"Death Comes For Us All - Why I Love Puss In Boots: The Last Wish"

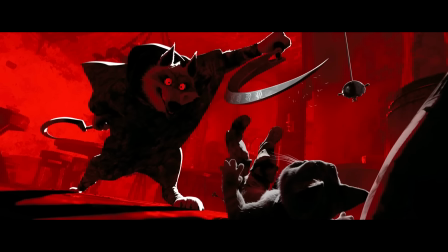4:21 That goes against Puss's bright green eyes that often represent life and vitality.
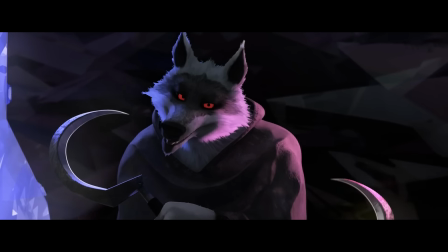4:26 Death is a white wolf who wears a hooded all-black poncho, and he wields dual sickles, almost like two tiny sights.
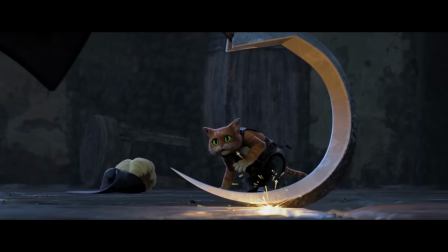4:34 It's very Grim Reaper-esque. The curved blades oppose Puss's straight rapier, the feline against the canine.
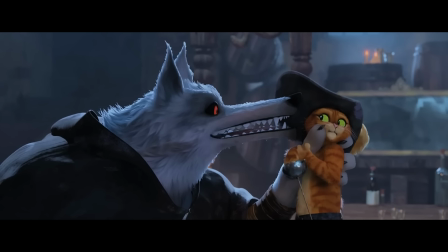4:41 And we have to talk about the wolf's voice.
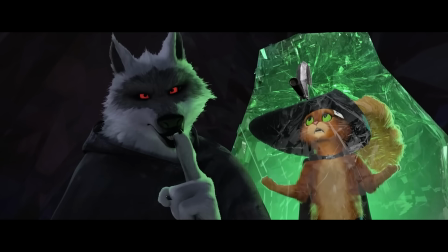4:44 Wagner Mora does an amazing job at making death sound terrifying, but he's also able to add a touch of actual anger and resentment,
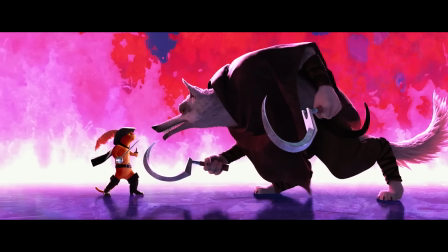4:52 along with being able to mock the cat in certain scenarios.
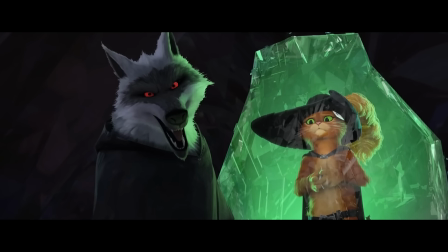4:55 There's just a level of confidence and assuredness in his voice, which adds to his overall presence.
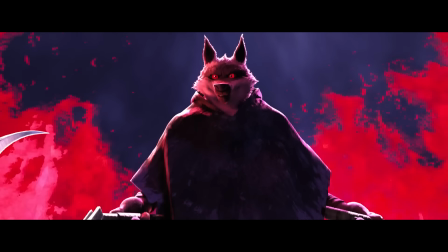5:02 Overall, it's a great voice to oppose Antonio Banderas' puss. And with death,
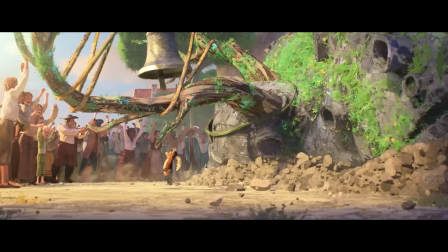5:08 we of course have to talk about that whistle. that terrifying whistle which can even be heard when he's fighting the giant in the scene prior to the one before he dies.
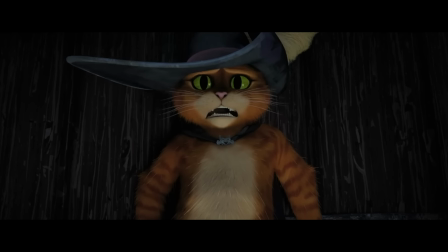5:21 As the movie goes on, Puss becomes familiar with it and it just lets him know that death is always
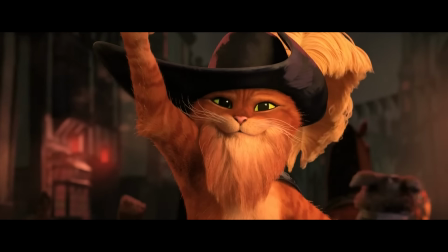5:27 lurking and using a familiar sound is such a great way to create that fear.
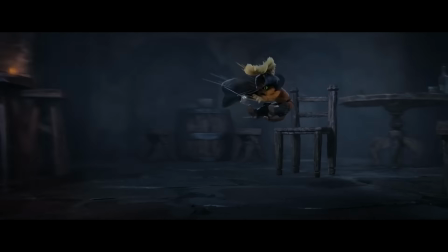5:34 And finally, death's ability to not only match but overpower Puss in combat is what makes the threat of the wolf that much more real.
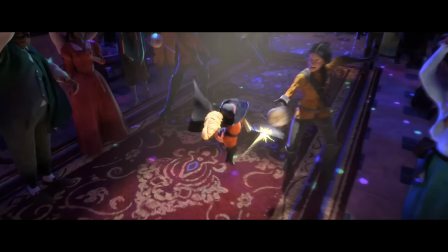5:43 Again, Puss is somebody who has never felt another's blade. Death made him bleed.
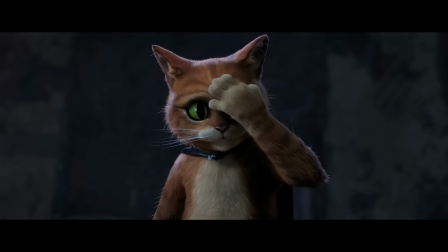5:48 He's never feared anyone. Now, the prospect of actually dying aggrandizes all of his hidden fears.
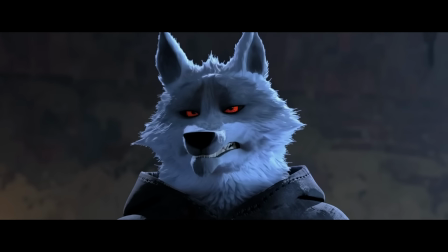5:55 All the while, death is mocking him, giving him all of these chances.
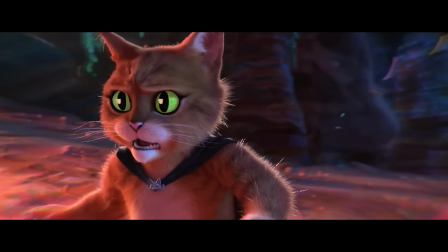6:00 And it's at this stage where the whistle becomes the sound of nightmares, and death truly becomes death in the movie as we know it.
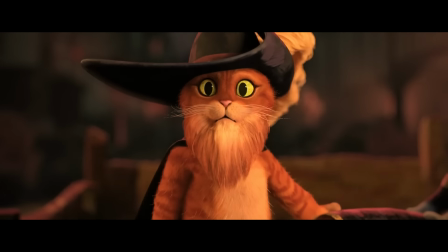6:07 When he sees Puss, he replaces his eyes with coins to represent death as the greeks did for charon the fairy man of the dead
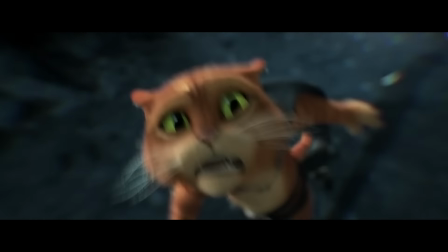6:15 the wolf then begins to show up everywhere his mere presence becomes larger than life for puss
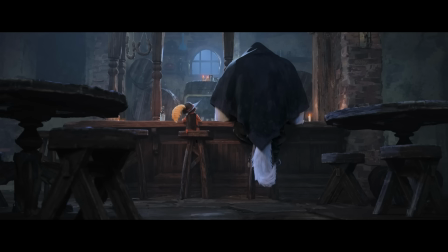6:21 death starts off as just an individual just a wolf a bounty hunter and as the fear grows he
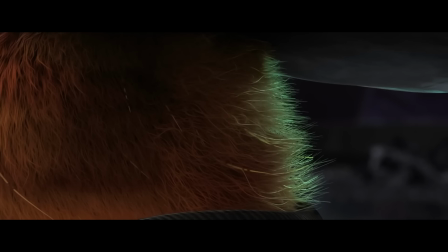6:29 becomes this force lurking at every corner he becomes inevitable slowly but surely closing in on puss.
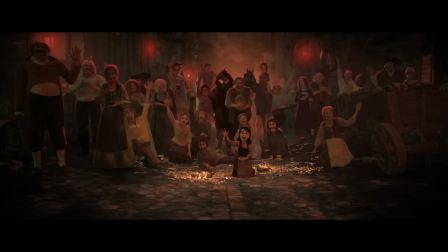6:37 Death's gaze and his whistle now catches attention when they otherwise wouldn't.
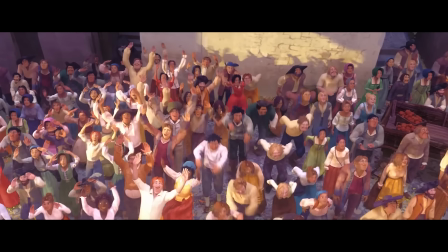6:42 Like in this shot earlier in the film, where Death is watching in the top left corner.
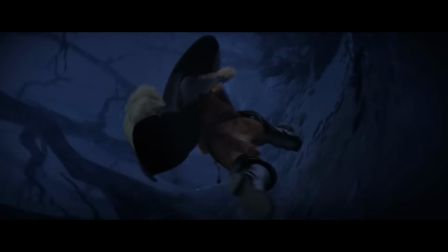6:48 The inevitability of it all, and the fact that he just gets closer and closer after each encounter, it's just like the doctor told him.
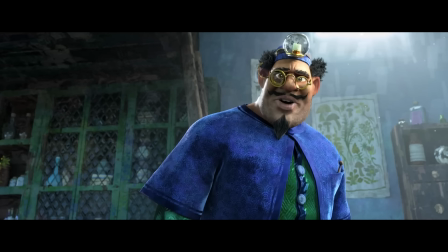6:56 Death comes for us all.
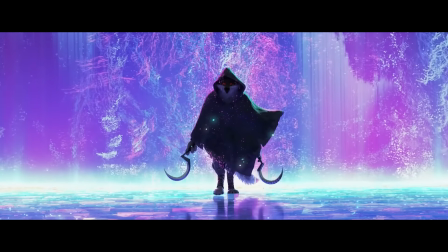7:01 To me, the thing about Death that gives him that allure is just the simple idea that Death truly does come for us all.
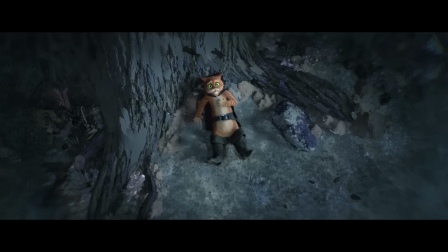7:09 It's the one fate that we can all fear and all relate to. At some point in time, I think everybody has feared death.
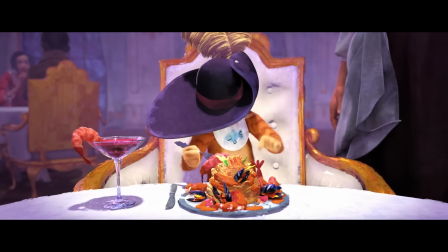7:17 It's a fear that we can all understand, collectively.
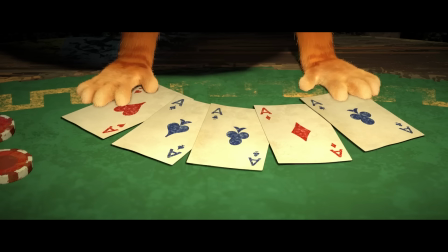7:21 Mortality is a subject that is already kind of taboo and awkward, and it's so scary because it's so unknown.
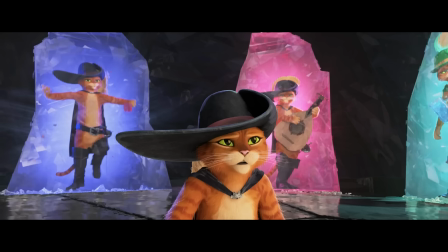7:28 You can't be ready for death. Everyone wants to keep going, to keep living.
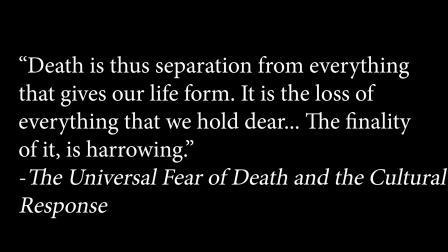7:34 Hinton writes that death is the separation from everything that gives our life form. It is the loss of everything that we hold dear, and the finality of it is harrowing.
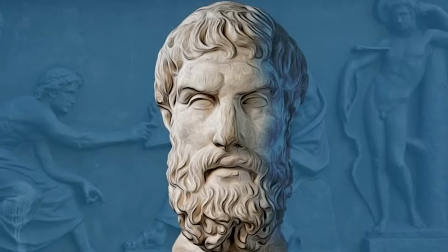7:46 Epicurus believed that our fear of death is the worst fear that we face, because it pervades our thoughts while we are alive.
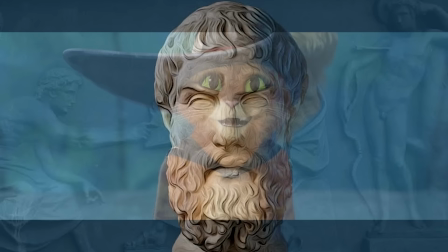7:53 It stops us from living. Puss never imagined that heroes truly die.
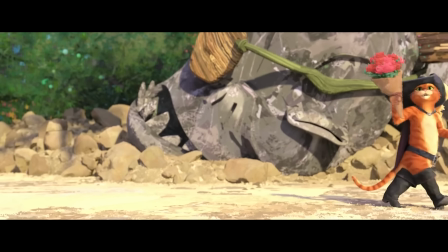7:59 His ego has become so powerful that it has clouded his sense of reality.
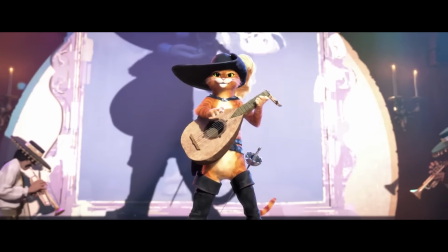8:05 Heroes are immortal, right? In the cave of lost souls, surrounded by all of his past lives,
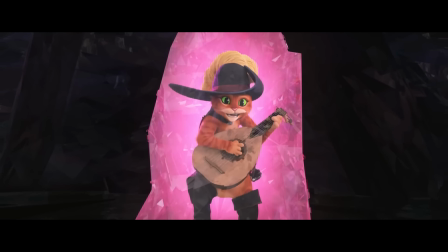8:11 as they sing and dance and reminisce, he quickly realizes that those were fleeting moments.